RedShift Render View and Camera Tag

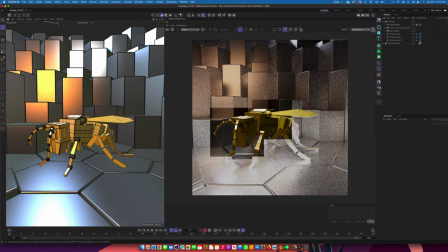(8:15)
I think that's it for the render view, with the exception of something we're going to look at here in a minute. So before I do that, let's go in over to my camera now. And there's lots of different settings for this. In fact, I'm going to change one, because this is what your default, I think, looks like on your camera.
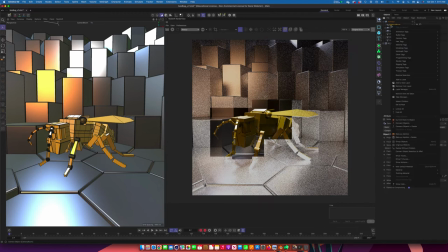(8:35)
Before I get into this, I'm going to just go up to the camera, right click to get to all my little tags over here. And there's a camera tag that we're looking for, and it's the Redshift, the RS, right? The Redshift camera. And I'm going to add that, and it puts this tag here that we're going to use.
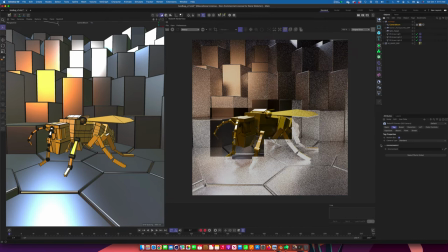(8:54)
We're going to look at this from two different ways, where we can use it here in the attribute, and then when we can use some of the attributes that we see here, just changing it over in the render view. You'll see where we get to. So the first thing I want, I always, you know, it's not that I want to be photo real
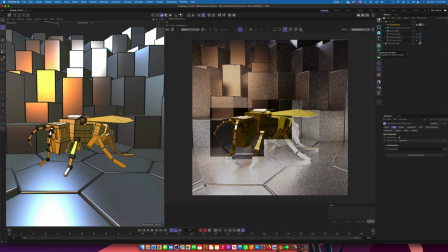(9:14)
in the things I do, but I like referencing the camera, even if I'm not trying to make something photo real. So I want it to have that element that I've taken a picture. Obviously, you know, if you're doing a cartoon look or something, maybe it's not as applicable, or maybe you want to fuse those things together.
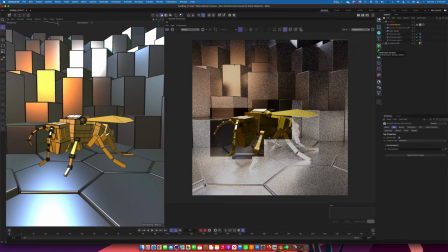(9:33)
But let's just play along. I want some kind of photographic feel to this. If my little hornet creature is the scale of an actual bee, there would probably be a lot of blurring in the background.
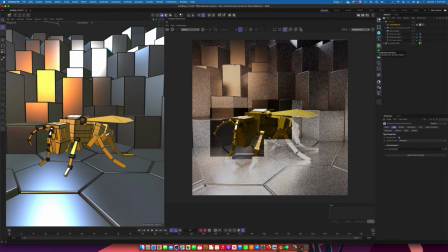(9:48)
There would be a shallow depth of field, just because of the nature of how optics work with a camera and tiny objects and close-up when we're photographing things. So I want to have that kind of background.
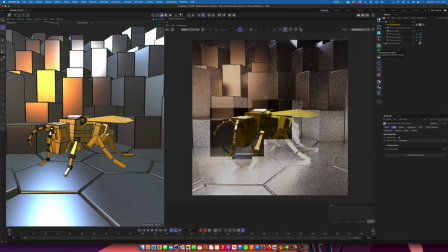(10:01)
It's blurry. Plus, I just don't, I want the, you know, some visual interest in the back, but I don't want it to be the focus. I want the focus to be the thing. I mean, in essence, this is a portrait photograph, right? So I want the hornet to be the thing that I'm focusing on.
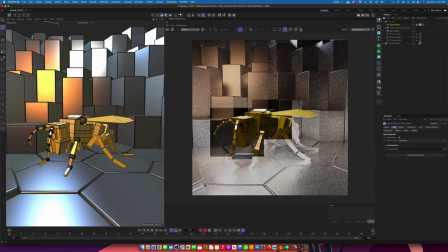(10:16)
Okay, so that's the why. So how about the how? So the depth of field is controlled through this bokeh effect. It's the name used to talk about the blurriness. So if I click on this, I need to tell Redshift to override and enable this thing.
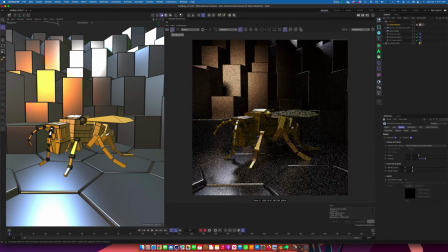(10:37)
And here's its default setting. So I'm just going to go ahead and press turn on the render setup.
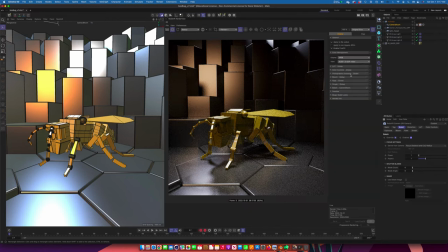(10:47)
And let me just make sure that it's actually, yeah, it's turned on. Good.
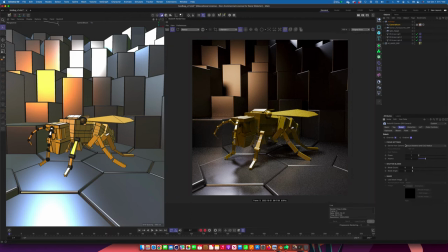(10:53)
All right, so right now the settings for this are being controlled. You can see here the derive from camera. Really what this should say is derive from the Cinema 4D camera, the camera settings itself.
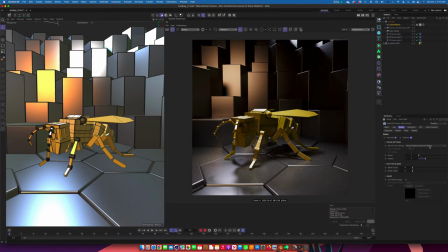(11:06)
And it's telling us that the focus distance and the COC radius, and the COC means the circles of confusion, which is, I'm not going to do a lesson on optics, but that's basically the depth of field setting. You can just think of this as the amount, right?
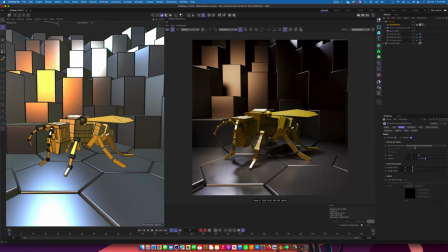(11:23)
So right now that's set up through a place we're going to go to in a second. I'm just going to change this. You can do it however you want, but what works best for me is to say, you know, I'm going to control the focus distance with the camera, and then I'm just going to use this slider here to control the blurriness,
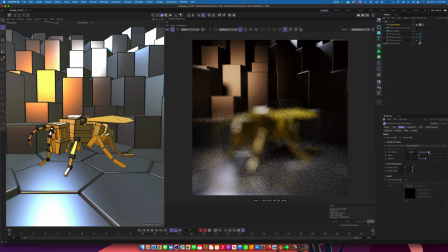(11:43)
right? So I just turned this up a ton. In fact, don't make it ridiculous. All right, so you can see the foreground is totally out of focus. And you can see back here, this actually looks pretty sharp, or somewhat sharp, right?
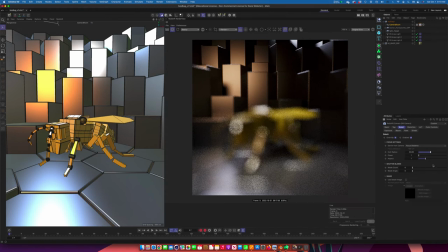(12:00)
Given how much this is out of focus. So the focus distance is not correct, right?
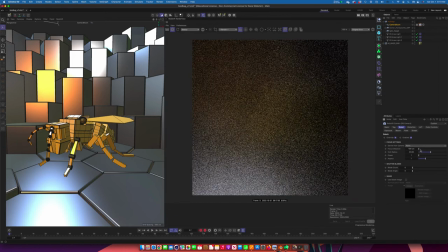(12:05)
Now, I could just go in here and say none, and just say, you know, the focus distance, you can see how out of focus it is now, right?
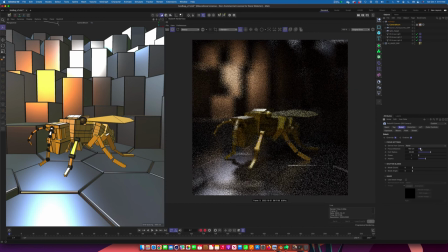(12:13)
So I could go through here and just kind of manually try to find that focus distance. And, you know, I'm not doing a bad job with it. You know, I can play a Price is Right game, right?